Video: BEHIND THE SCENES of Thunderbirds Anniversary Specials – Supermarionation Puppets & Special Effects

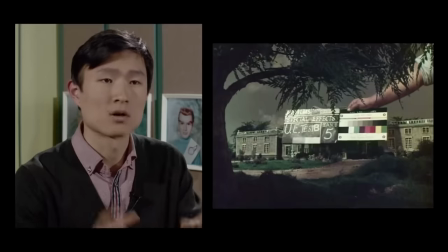998s
The model work in Thunderbirds and all those types of shows is very specific.
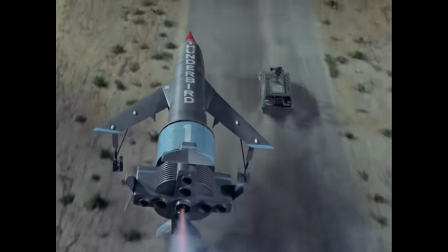1002s
There's a very specific way that they make their planes fly, that they make the cars drive, the way they film it.
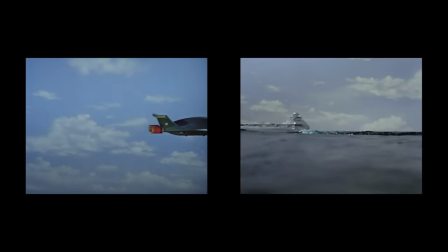1009s
Very obvious time in terms of the grammar of the way craft is so often going left to right, right to left. I suppose the modern way of filmmaking is to make you feel like you're travelling much more with the vehicle or much more in the centre of action,
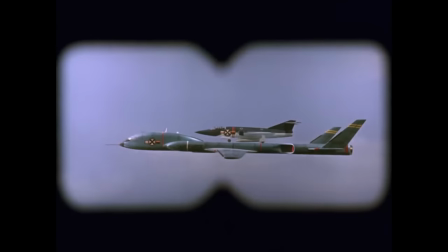1022s
whereas the Derek Medding style of filmmaking is that you're an observer. If you go back and look at Thunderbirds, they would make their models filthy.
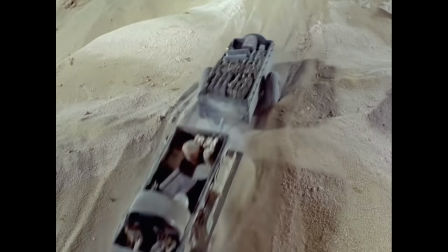1030s
But it's a technique that I think Derrick Meddings in the 60s perfected and they had this great sort of eye for
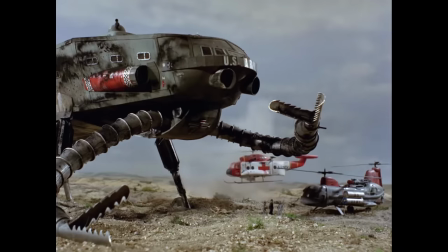1038s
Making things look realistic. It's a key to the to the film of models When does Thunderbird 4 look the best when it's just absolutely filthy It looks like it's actually
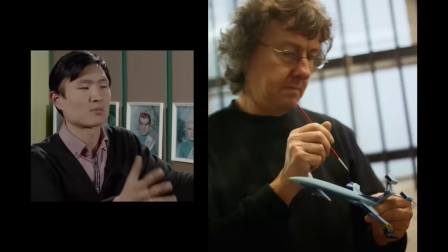1047s
gone out on mission So our models we would dirty them down and put them on camera and you know quite often It was a building or a
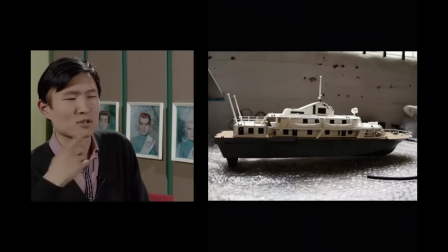1054s
vehicle or whatever we'd look at it and go. Oh, it's not dirty enough So when you actually see a model in real life under normal light, it looks very, very worn in and dirty.
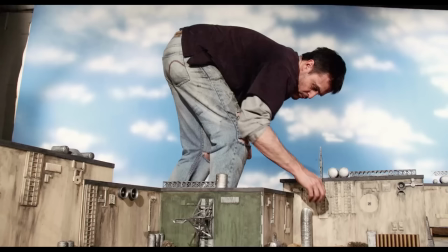1064s
But in front of a camera, by the time you've lit it, it loses about 70% of the dirtying down.
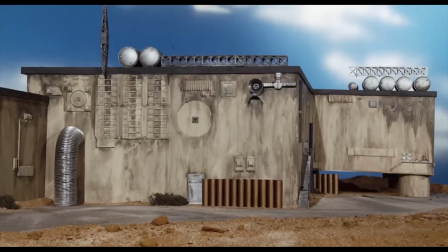1069s
So it's a skill to actually look through a camera and try to make a judgment as to the amount of breaking down of the model.
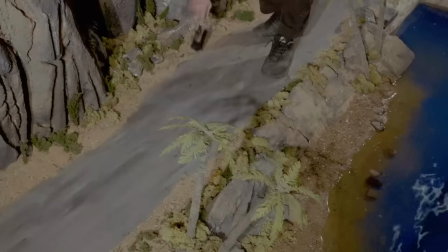1076s
So if, for instance, you're putting on something on camera that has to be a brand new, you still have to dirty it down. And if it looks right on the camera, then that's what it has to be. even though you pick the model up and it looks like a piece of rubbish.
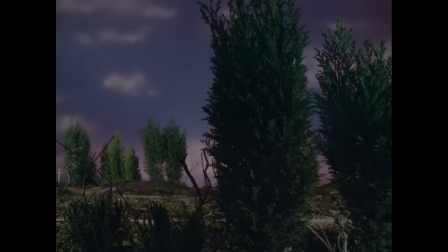1088s
As long as it looks good on camera, it can be very flimsy, only detailed on one side. The long-term appeal of Thunderbirds, I think, is in the fact it's not about realism. We're not kidding ourselves or kidding anybody.
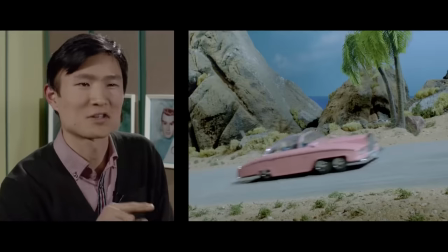1100s
We know when you look at these effects shots, no one's going to think this is real life. It's never going to look like, you know, reality. It's about inanimate objects coming to life and behaving sort of as though they were real. You know, in Thunderbird 2, flies, it's got to look really heavy. Not for one second do you buy the fact that it's anything other than the model.
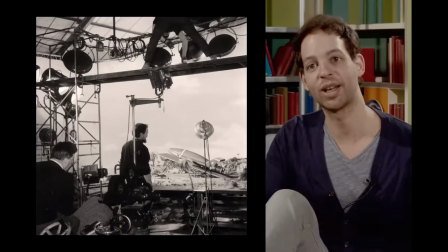1121s
You're not looking at it and going, oh my God, it looks real. That's what they were aiming for. You know, I think that's really important, that their special effects, they wanted them to hit realism, but they didn't. You know, at that point, they weren't able to. And so they ended up with this world, by luck really, in which the puppets and the models inhabit the same artificial universe.
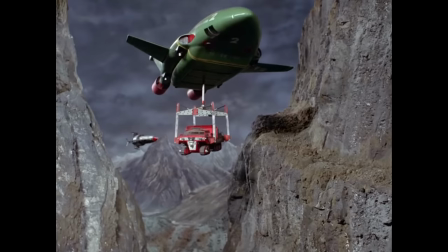1139s
And so it's toys come to life, but really good toys come to life. Not the sort of toys that you can own when you were a kid, but the sort of toys that maybe we aspire to own later on, the sort of toys that we're now surrounded with here.
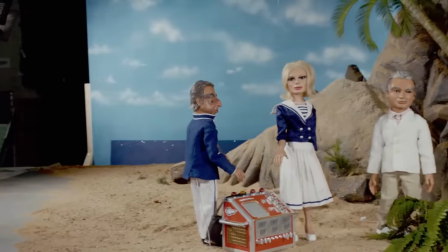1150s
So we've been really challenged and pushed on our locations across the three episodes.
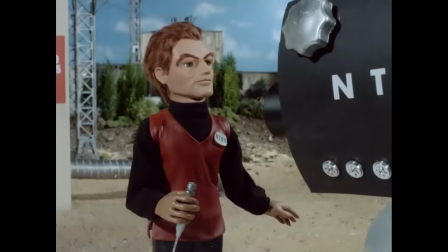1154s
We have scenes set at an exploding refinery, we've got scenes in the Tower of London,
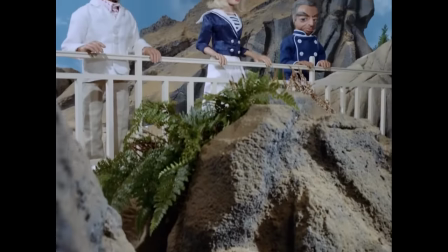1161s
stately home in the home counties. We've got Tracey Island, including bits you've never seen, a multitude of ice caves. You know, you've got to really think on your feet with this sort of stuff. the production's going to stop tomorrow unless you provide the set.
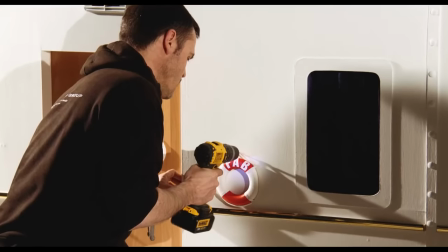1175s
Stephen would come to me and he'd say, well, we want to shoot this tomorrow, what's the possibilities? And Hilton is the master when it comes to identifying bits of kit parts that they used on the original sets and then to reusing those same kit parts on these sets,
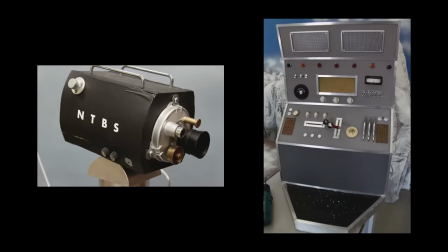1188s
which is, I think, really important to the success of us convincing the audience that these episodes could have been made in the 60s. Just really hunting down on eBay, trying to find the bits and pieces they use, the little things like the grills,
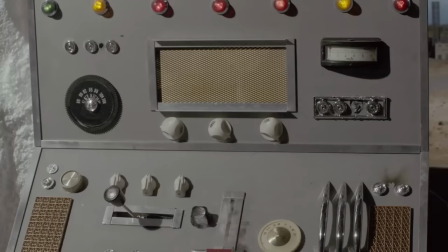1204s
very identifiable things throughout the whole of the Gerry Anderson series, things like little bulbs, toothpaste tube tops, and trying to make it as authentic as we could really.
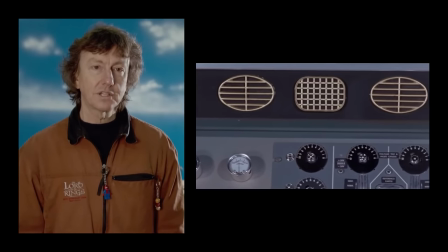1212s
We have to make a long study of the styles, the materials, getting to the heads of the model makers of the time.
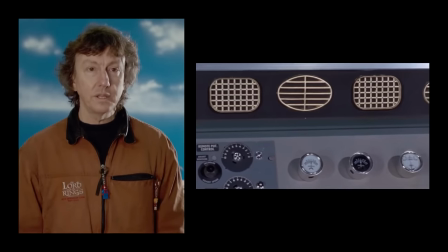1220s
So it's trying to find and replicate all the original kits and toys, materials, the way things were painted, the way they were aged.
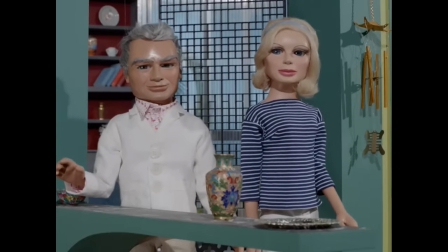1227s This is the lounge, Penny. I control most of the rescue operations from here.
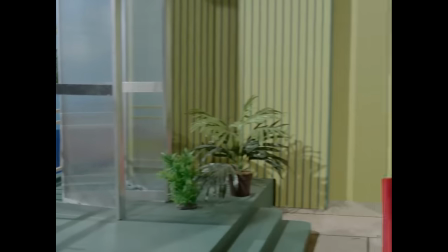1232s Oh, really, Jeff? It's quite beautiful.